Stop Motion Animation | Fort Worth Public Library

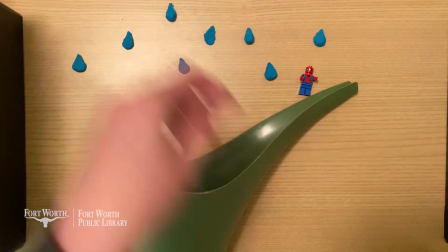We're just going to move those a little bit at a time. Maybe I'll start adding in a couple more in some places.
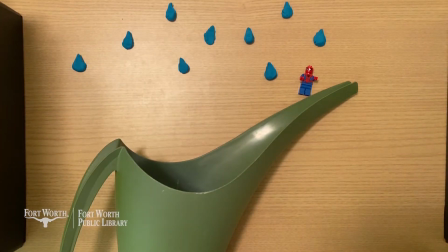And we're going to keep taking pictures.
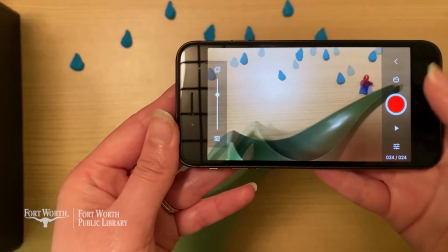So again, if your camera was on a stand, it would be really easy to find your spot again, but I'm moving mine around.
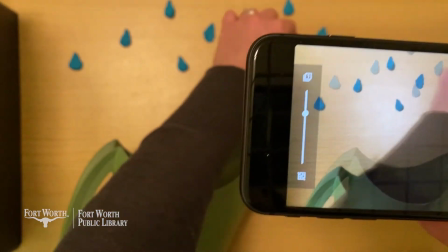So we're going to just take a couple more pictures as this rain starts coming down.
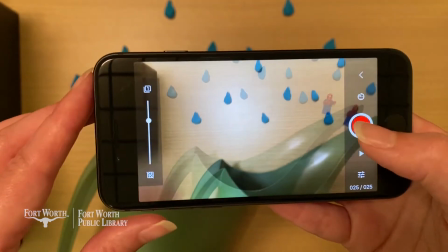Try to move everything. Okay. Line it up.
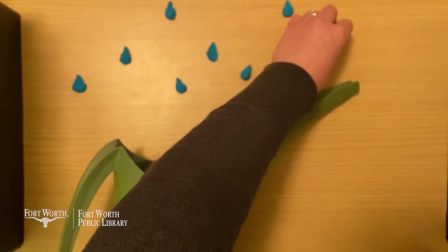And he's going to start sliding back down the water spout. Oh no. Okay, I'm going to move that out of the way so you can see me moving this stuff.
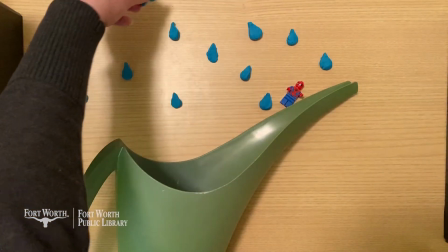Again, I've got a few more of these raindrops I can drop in.
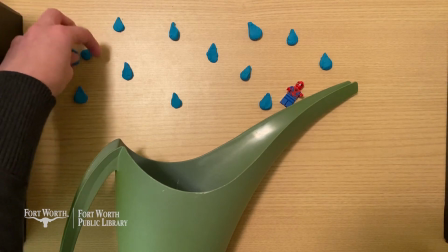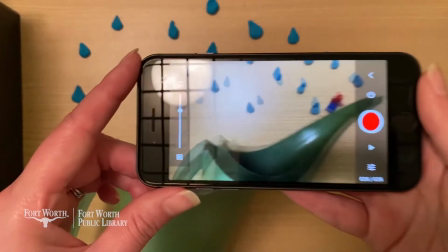Okay, here we go.
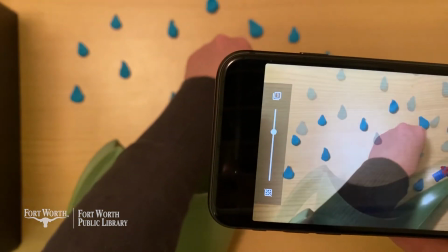And we can see that transition starting to happen as the rain is coming down and the Spider-Man is going down.
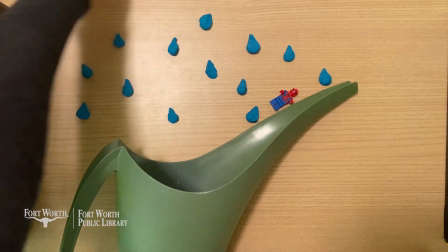With Play-Doh, you have to be careful because it can get a little messy where some of these stray pieces find their way into the shot too.
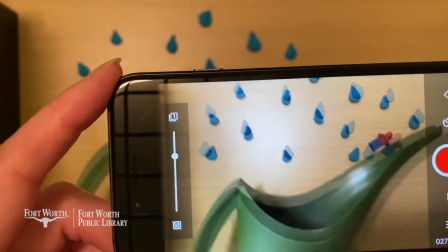Okay, let's see if I can get everything lined up again.
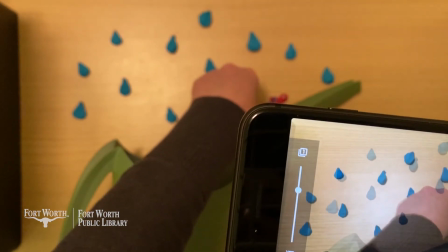That onion skin feature is so helpful.
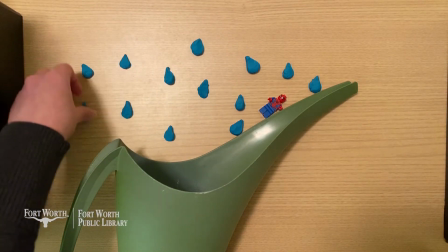All right, I'm going to keep doing everything a little bit at a time.
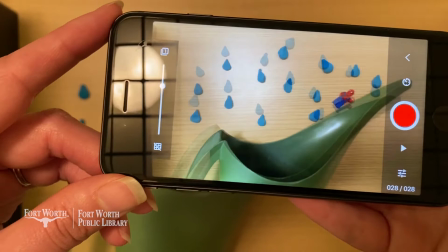We're going to try to get lined up. Ooh, okay, there we go.
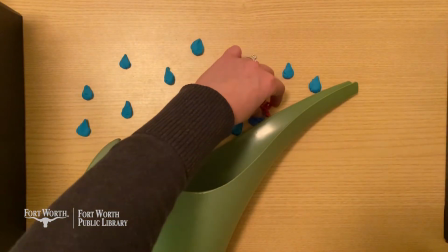And he's going to start coming down a little bit more.
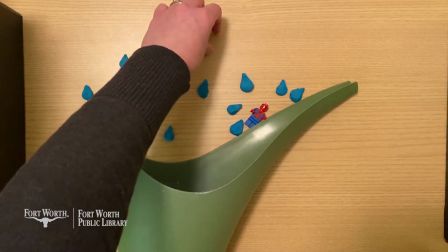And I think these raindrops are going to slide down the spout too, like if the water was collecting and gravity was pulling everything down.
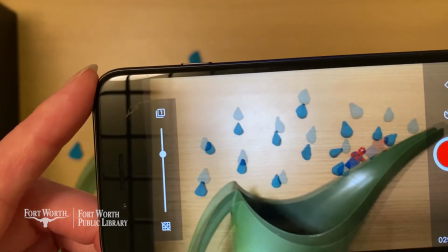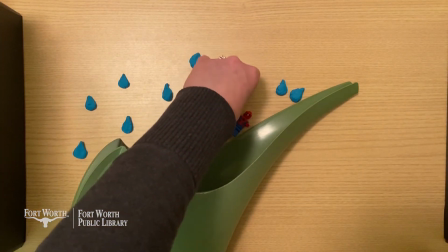And maybe he's kind of tumbling along with the rain too.
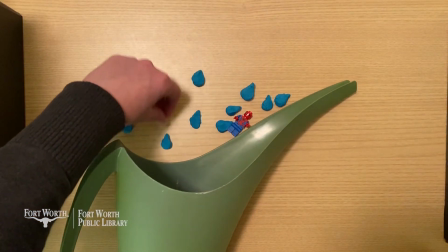Oh, he looks like he's getting swallowed up by the rain almost.
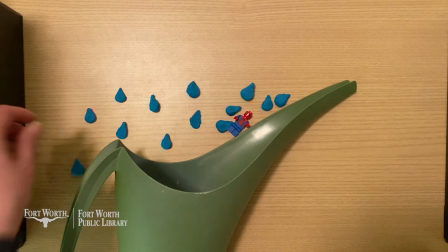That's good because I remember in this shot we wanted it to be a little bit surprising for him.
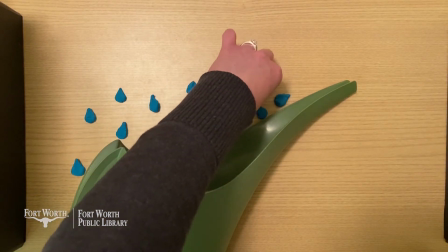Okay. Keep moving everything down just a little bit at a time.
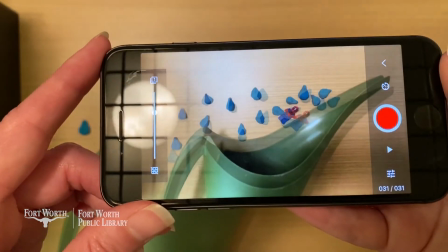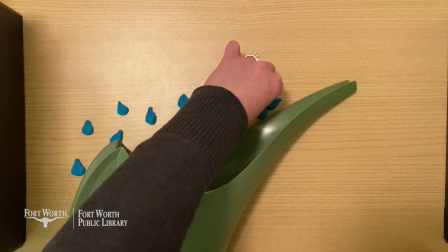Maybe he's kind of tumbling around in the raindrops. I think that would be kind of fun.
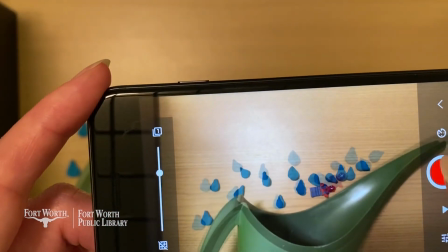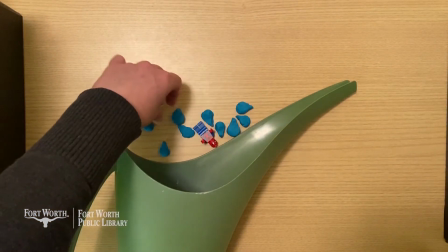I'm going to try to make him flip a little bit as these raindrops start collecting down here.
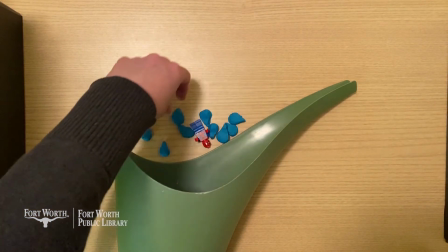So now I'm just kind of squishing them all.
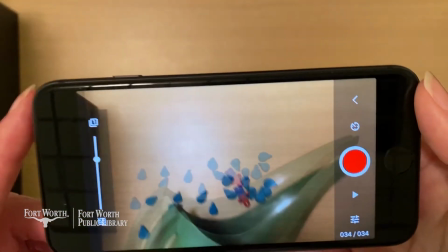They're close enough where I can kind of squish them all together and have everything move a little bit easier.
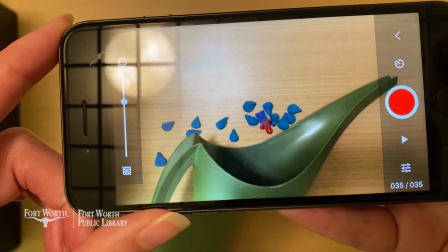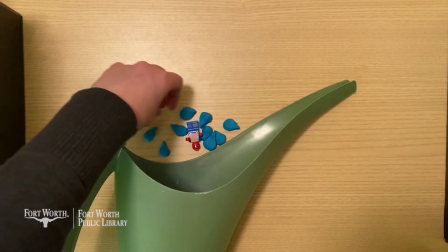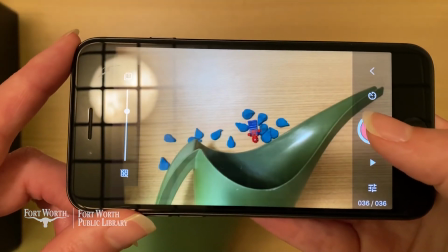Okay, and then I think it's about time for us to start thinking about the sun starting to come out.
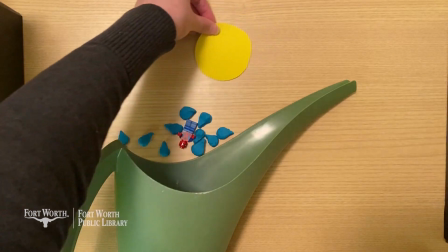So I'm going to move the sun, I want it to start coming down into the shot, and I want it to kind of spin as it goes.
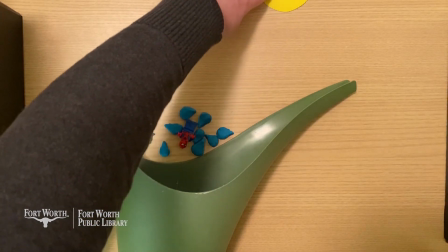It's not a perfect circle, so you'll be able to notice as it's spinning. So I'm going to start introducing the the sun here.
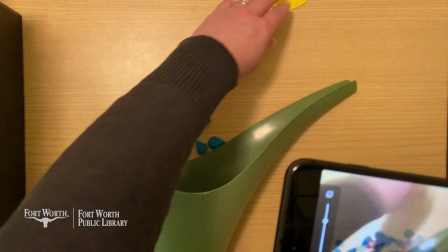These are still going to be going, and this is going to be coming down.
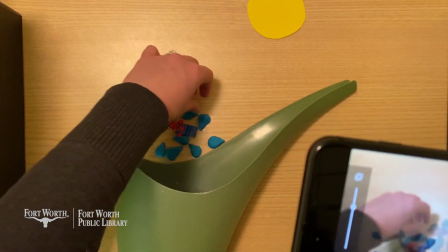And at the same time, the sun is going to be drying up all the rain.
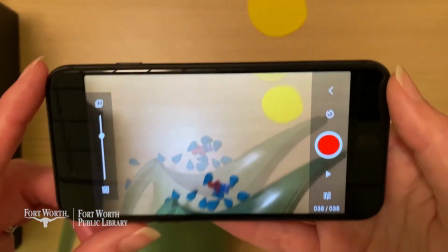So maybe I'm going to take away some of these raindrops as I'm introducing the sun.